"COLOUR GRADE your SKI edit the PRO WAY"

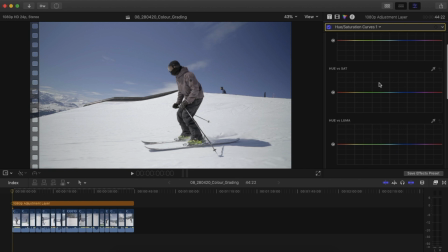[3:47]
Those are like your HSL sliders in Lightroom and we'll get back to those a bit later and below that we've got our luma versus sat sat versus sat and and color versus sat here so we're gonna use these three to make a few basic adjustments here so luminosity versus saturation on the x-axis
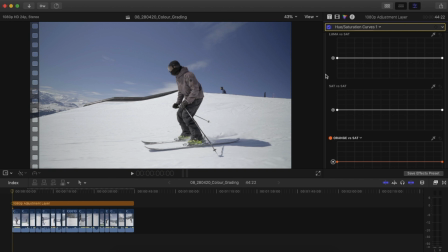[4:05]
here we've got luminosity shadows on the left highlights on the right and on the y-axis we've got saturation so zero percent at the bottom 100% at the top and I'm gonna draw a curve by adding a couple points here in here I'm gonna bring these shadows all the way down to
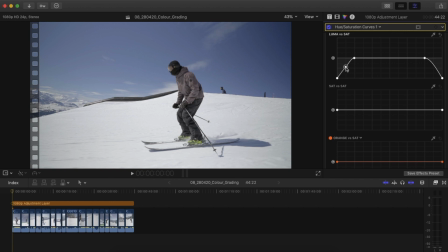[4:20]
zero the highlights all the way down to zero and then just round that curve off a little bit and basically what this is doing is it's desaturating the brightest and darkest parts of my video and i like to do that because it just kind of makes sure that you have very black blacks
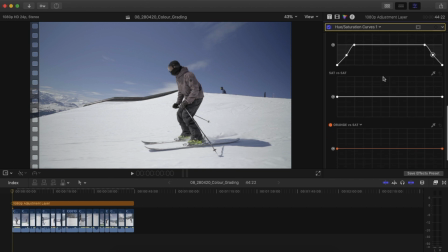[4:35]
and very white whites i'm then going to move down to the saturation curve here and i'm going to bring the right hand side which is the most saturated part of my video slightly down just to balance out the saturation across the video and make sure there's not one part of my video that's
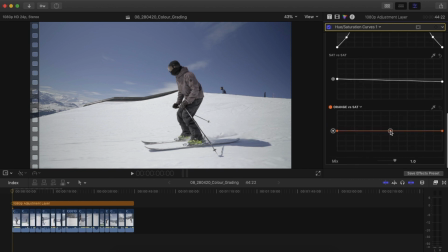[4:52]
more saturated than another and then finally in the color versus sat I'm going to increase the saturation in all of the mid-tones of the colors here and that is just a sort of stylistic choice again I think it really helps with skin tones and things like that if you have a slightly
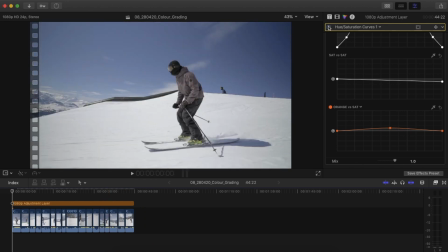[5:10]
more saturated mid-tone so if I turn that off and on you'll see it looks quite minimal and hopefully if you've done a good color correction you shouldn't see a massive difference but I like to apply those three things right off the bat because it just helps to balance some of those issues that you'll find in your videos.
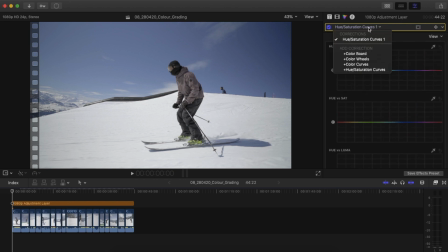[5:29]
Cool so now that's done scroll back up here I'm going to click here and I'm going to add a color curve again this is just like your curves in Lightroom I'm just going to use the Luma curve I'm not going to touch the red green and blue ones for now and I'm going to add a very slight S-curve just to increase the contrast in my video.
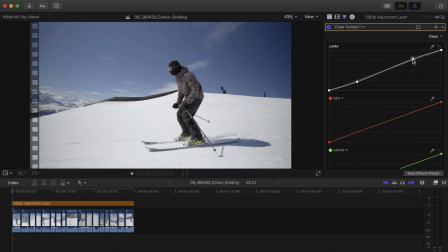[5:49]
I quite like a contrasted video there, something like that. If I turn that off and on, you'll see it just adds a little bit of a pop to the video there. So those are my sort of basic adjustments. I tend to do those on almost all of my grades.
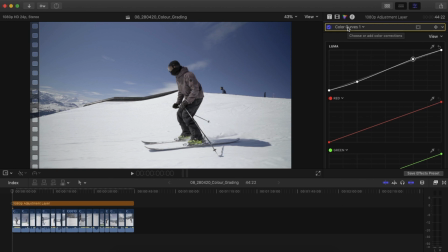[6:04]
Obviously, I adjust and tweak them depending on the video and the settings, and you should do the same if you choose to use them. with that done I'm now going to start looking at the look itself and the main way I'm going to affect that is by changing the colors in
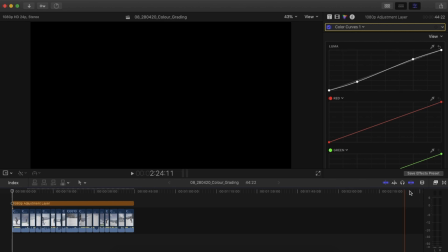[6:19]
the video like I said there are two ways to do this the first way is using LUTs so let's grab a LUT from our effects browser
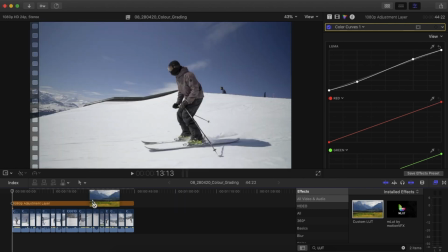[6:26]
here by typing in LUT taking the custom LUT effect and dragging that onto our adjustment layer and
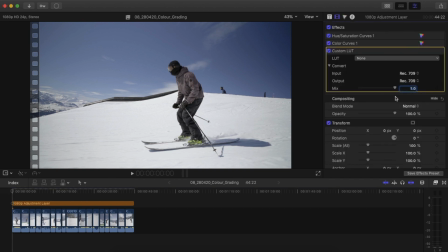[6:34]
if I come back to the video settings here there you see I've got the LUT here first thing I'm going to do is I'm going to take the mix all the way down to zero and then I'm going to choose my LUT. I use all my own LUTs here.
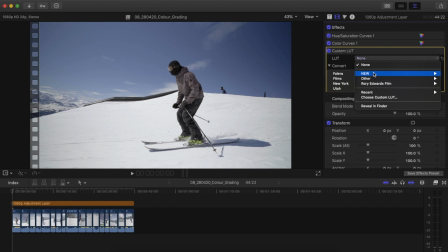[6:46]
There's a pack of five here. You can actually get these five LUTs for free on my website and these are some of my other LUTs which I will be making available soon. I'm not quite finished working on them yet. These five I've been using for the last few years on all my professional work.
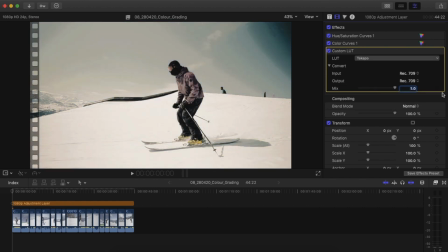[7:02]
LUTs will always look horrible when you stick them on at full intensity.
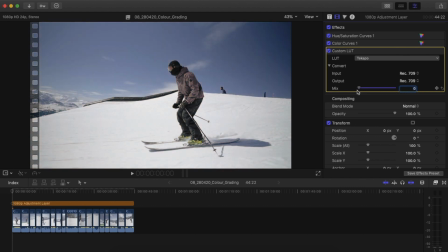[7:06]
LUTs are not designed to be stuck on at full intensity you should really be using them down the low end of the mix scale here and that's why I say you should always bring the mix to zero before you put a lot on that way once you've chosen the lot you want let's
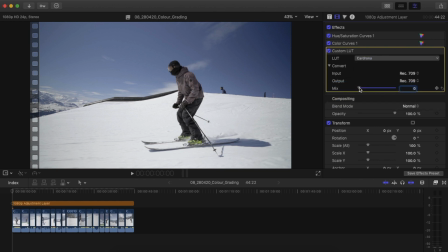[7:21]
say I choose to work with Kodrona here I can then slowly bring that mix up until I get to a point where I'm happy with how it looks usually for me I find and that tends to be around the 0.25.
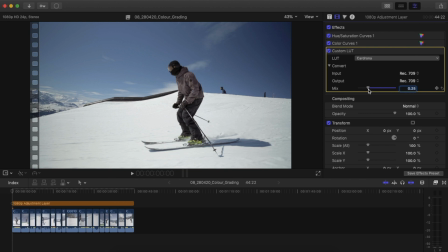[7:35]
I quite like my videos to look sort of realistic and not too edited. It's quite common to see videos that have been completely over edited. So usually around 0.25 and in extreme cases, if I'm trying to make a very sort of in your face look, I might go up to 0.5, but I very rarely go above that. Starts to look too much beyond that point.